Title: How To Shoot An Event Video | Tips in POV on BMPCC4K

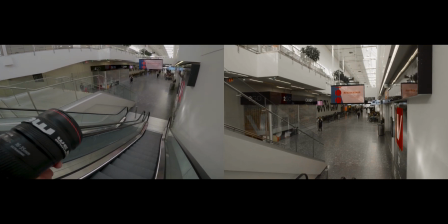496s
And we have a nice stabilized cinematic shot of the environment.
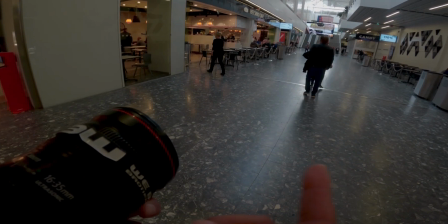502s
Okay, don't forget to set up your temperature right, because there's a different temperature between indoors and outdoors usually, especially with artificial lights.
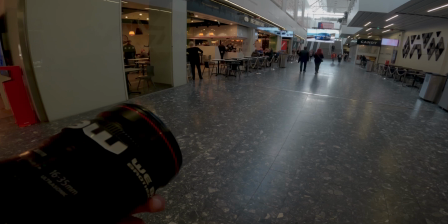510s
Like check this shot here, for example. If I want to go from here
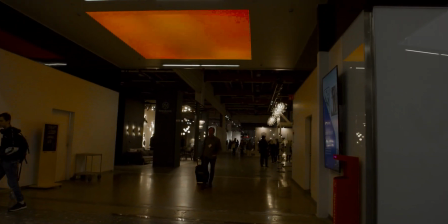515s
to there, my temperature and exposures are completely different, so you might want to cut between the two.
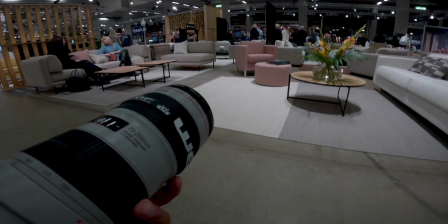522s
All right, folks, we're gonna do some cheating and we're gonna grab some random people and pretend they are in our stand, basically.
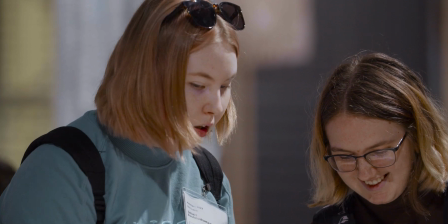530s
Just record as many people as you can, cheering, greetings, and we can cut it in our video.
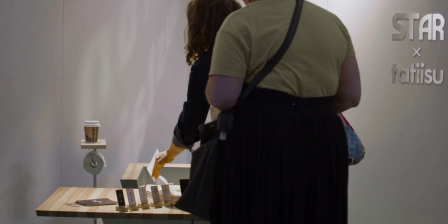536s
Close-ups, anything, any action, drinking, that kind of sort of thing, smiling, we like it.
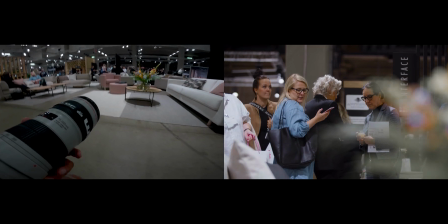542s
Like this shot as well. And maybe try to cut out the other logos of the other brands. Here we are, guys. This is the stand of Taichi. There you go. I'm going to show you a couple of things here. I've got the 70-200 lens. We're going to film some details of the stand itself, and then we're going to switch to the wide angle again.
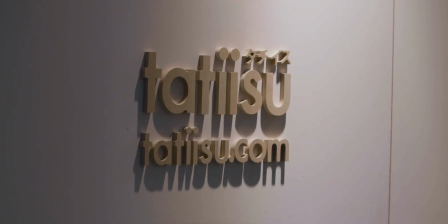560s
For these kind of things, you want to get the logos for sure. And the problem you might face indoors are the artificial lights, which are flickering, and there's not much you can do about it unless you try with these different frame rates and shutter speed. But sometimes you can't really get rid of it. You might want to change the temperature as well. We're going to go a bit cooler, something like 3000 indoors. As I have a long lens, I'm going to get a bit further away from the stand and use one of these tables, actually. Why not, as a tripod, and trying to grab the stand in a wider angle, something like this. And actually I can play with the focus, so starting from out of focus and getting into focus. Another tip is to have the focus peaking on your camera, so you can actually see what you're focusing on, because some cameras are not very good in that, but the Blackmagic is.
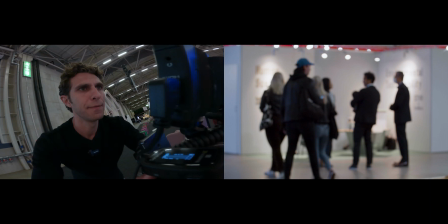615s
And there you go. So we start out of focus, and then we get into focus.
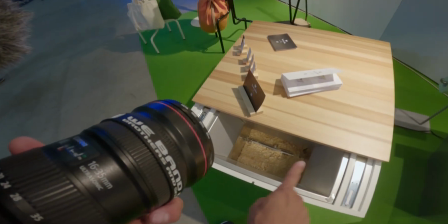624s
So we're now showing the actual product. This is a compost table, so you can put your leftovers here,
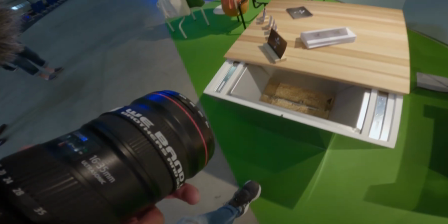630s
and they will turn into compost that you can use to feed your plants.
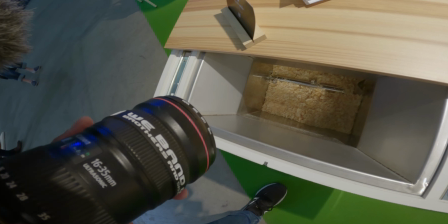636s
And we're gonna show the inside, how that works with this tracking shot backward.
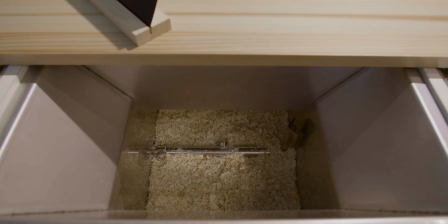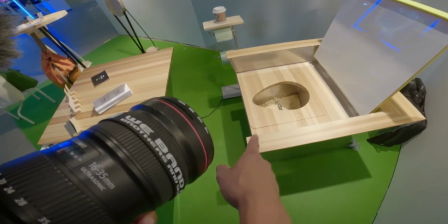649s
And this is actually a compost toilet, so whatever you do in there, it will be turned into compost.
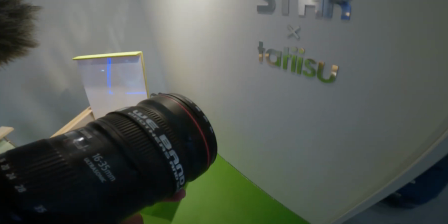655s
Crazy stuff. Go and check it out again, these brands here. And yeah, as we're here, let's take some of these logos.
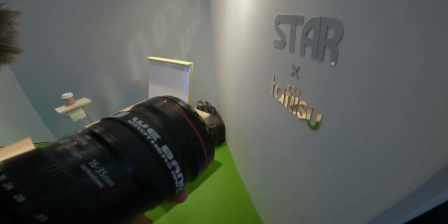660s
So I switched to the 16-35 lens right now, and I simply gonna move to the left.
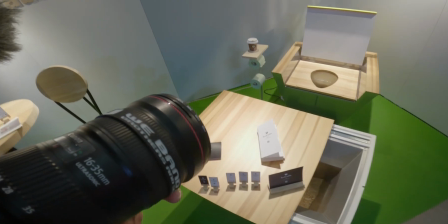671s
Also, we're gonna take some wide angle of the actual toilet here. So this shot right there.
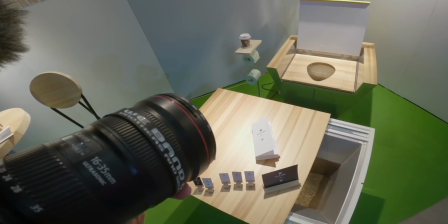679s
Try to keep your subject in the center. In this case, it's quite symmetric, so it works.
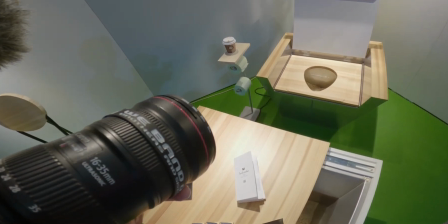684s
And I move slightly and gently backward again.
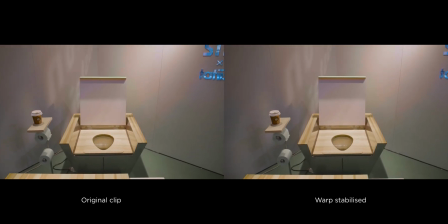688s
And bear in mind, guys, even if your shot is not as stable, you can stabilize it in Premiere Pro later on in your video editing software.
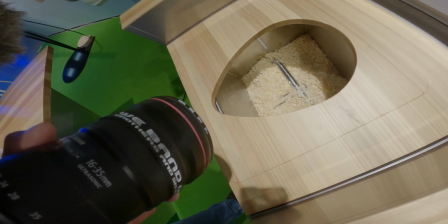696s
Let's not forget to get some details again of the products. So the compost is the main thing here.
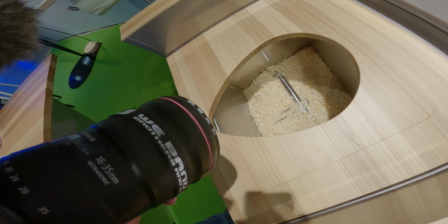704s
That's what we want to show.
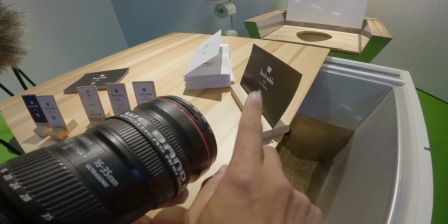709s
If you have any leaflet, flyers, all this kind of stuff, again, that's helpful for your editing, guys.
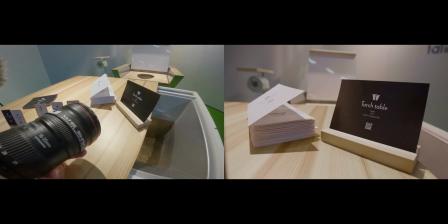715s
Don't forget. Like so.
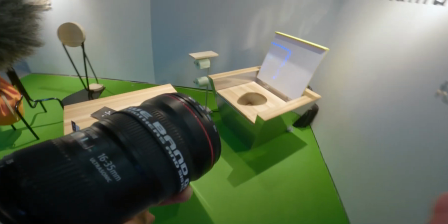722s
Okay, if you have anyone available, guys, that can help you out, do some action as well.
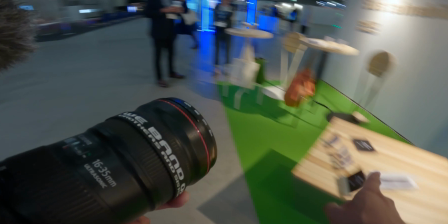726s
For example, the table here can open up. So I'm gonna ask an amico to open the table for me, please.
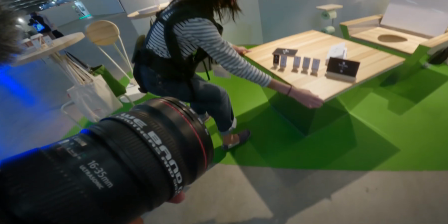734s
There she is. And we can just take this shot. Wait a sec. Okay, when you guys are ready, no.
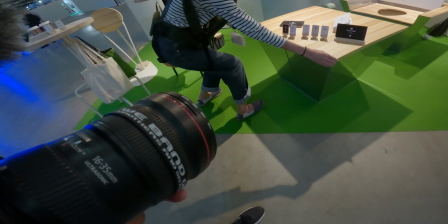741s
And okay, go.